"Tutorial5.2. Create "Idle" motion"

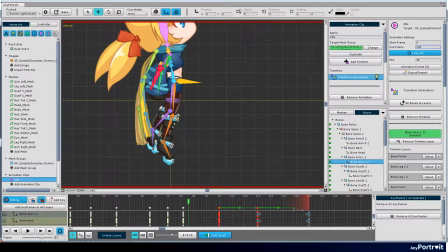532s
Before making a landing posture, I tried to make the jump repeat once more. Finally, I copied the posture of the preparation stage and used it as a landing step.
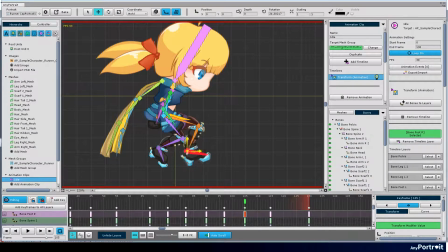551s
If the landing posture is the same as the preparation step, it is awkward. Modify the landing step.
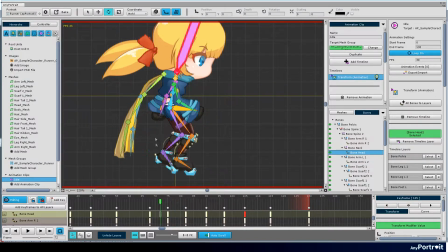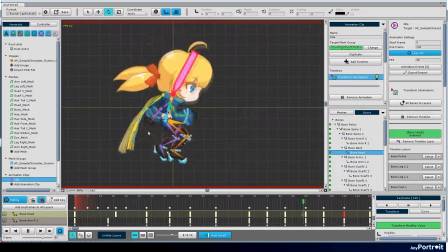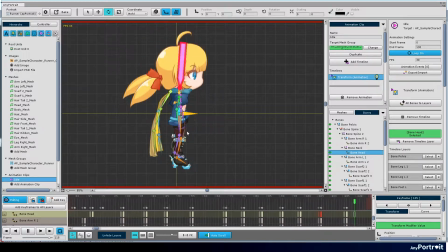Now let's erase the last keyframes and play. An idle animation consisting of three actions has been created.
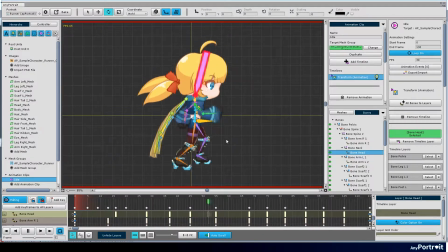582s
Now let's make this animation better. Although described in previous tutorials, if all the keyframes of different parts of the body are all in the same position,
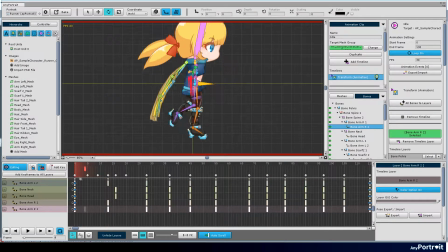597s
it becomes a fairly artificial animation. So you need to distribute the keyframes according to the characteristics of the action.
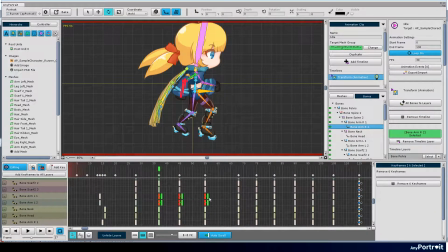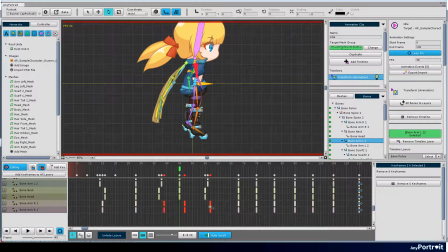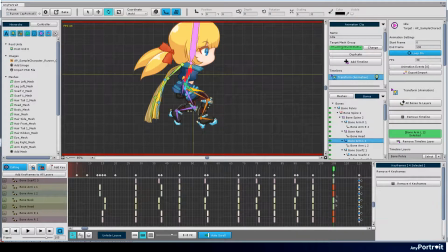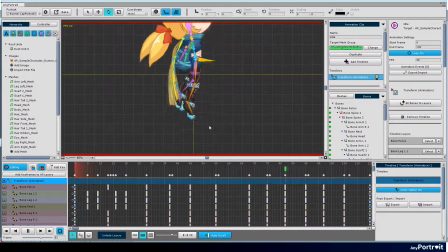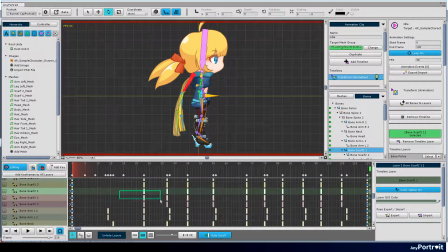655s
Finally, let's create an animation of the scarf. The scarf has physical movement due to inertia. Repeatedly flapping up and down will be the most natural and effective animation.
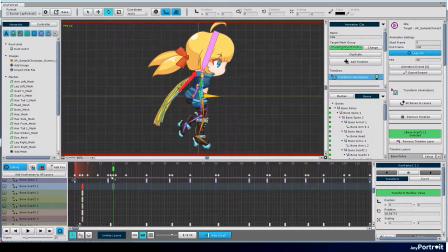674s
When the body does not move too much, let's make it flap up and down independently.